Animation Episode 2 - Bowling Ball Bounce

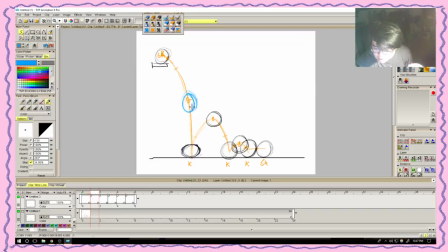[37:22]
It's still gonna be like very much so cylindrical, or not cylindrical, like circular, but it's going to have some sort of
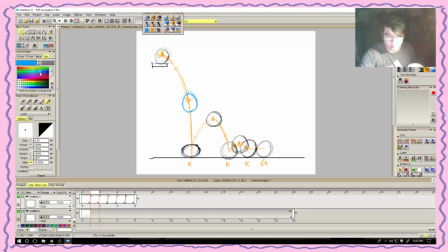[37:41]
it's going to be affected in some way, shape, or form, right? I should make that smaller. How's that? No. I made this ball way too tall.
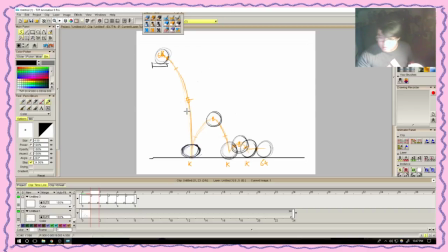[38:03]
How about we just draw the ball first? Right, and then just edge off over here, and edge off over here, and then just kind of follow that outline.
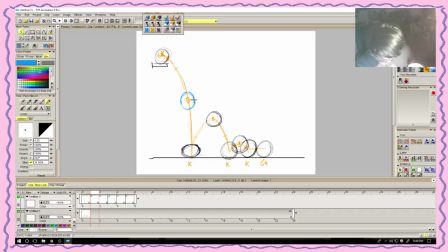[38:25]
And then I can still make that over here. There you go. Oh, that's a terrible ball. That's a terrible ball, but whatever.
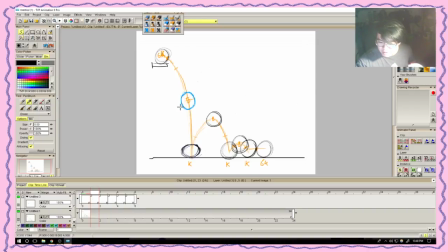[38:42]
That's as best as my drawing abilities can do for now, which is why I do live drawing on the weekends for about an hour or so. I'm gonna try to do that more often,
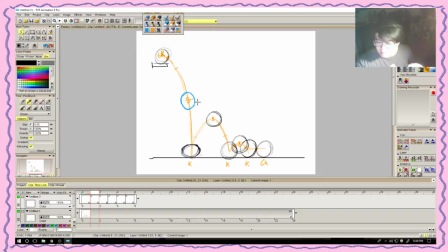[38:57]
but right now my schedule is like super tight and don't really have time for that. Alright, so look at my potato. Imagine it's a ball, and we'll be doing that. So that's the breakdown for that. Here, insert image again.
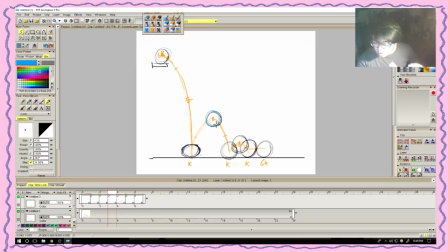[39:16]
1. Just copy this, right? Go over here, insert image. 1. There you go.
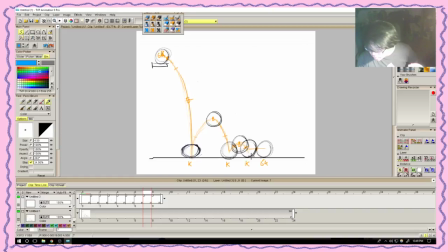[39:30]
Insert image. 1. Ball right in between, right? I could even favor this last ball because it's slowing down, but for now we'll just do that.
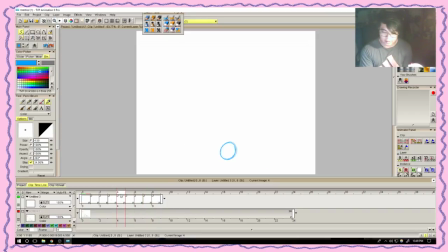[39:45]
So now what we have is the ball falling down, right? Squishing. Up, down, slow, and then it stops, right? We're already getting that, like,
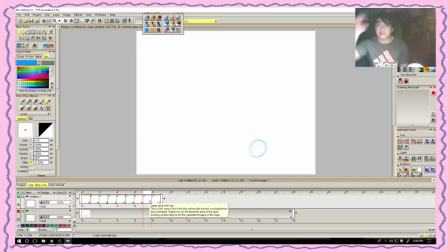[40:02]
the sense of like where the ball is in space, which is important, and also how heavy the ball is, which which is also very important. Right. So now we'll get into the
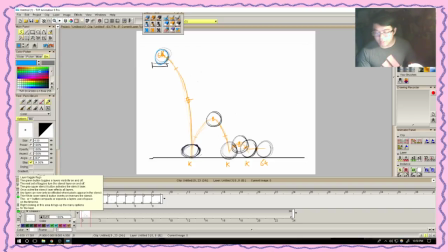[40:21]
in-betweens, right? You'll notice that I didn't actually take any things over here. It's because I want it I want the bowling ball to like fall really fast and then just immediately shoot back up.
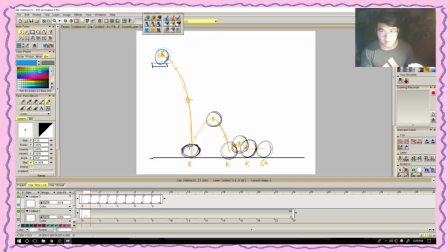[40:36]
Reason being is because it's a bowling ball. It's super heavy. I don't need to fill in this space. I don't want to. We're doing a little bit of exaggeration as well, so it's a bit of artistic licensing that I'm gonna practice.
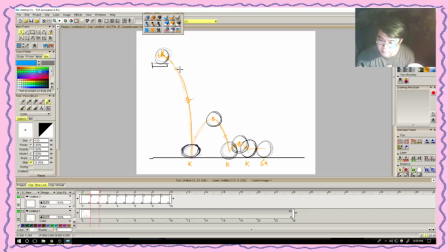[40:56]
Yeah, cool. Over here, maybe the ball isn't like still super affected, right? What if we only have like one frame that like the ball is being super affected? Hypothetically, you should be, you know, like blending the ball,
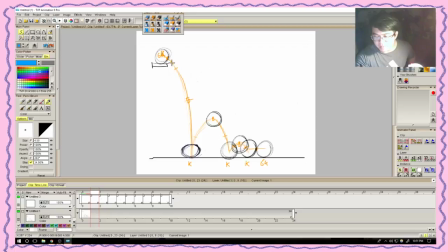[41:16]
you know, to its shape, but like to the next shape, but like with the bowling ball, it's not entirely necessary. We saw the one frame in that like the reference of someone dropping the bowling ball.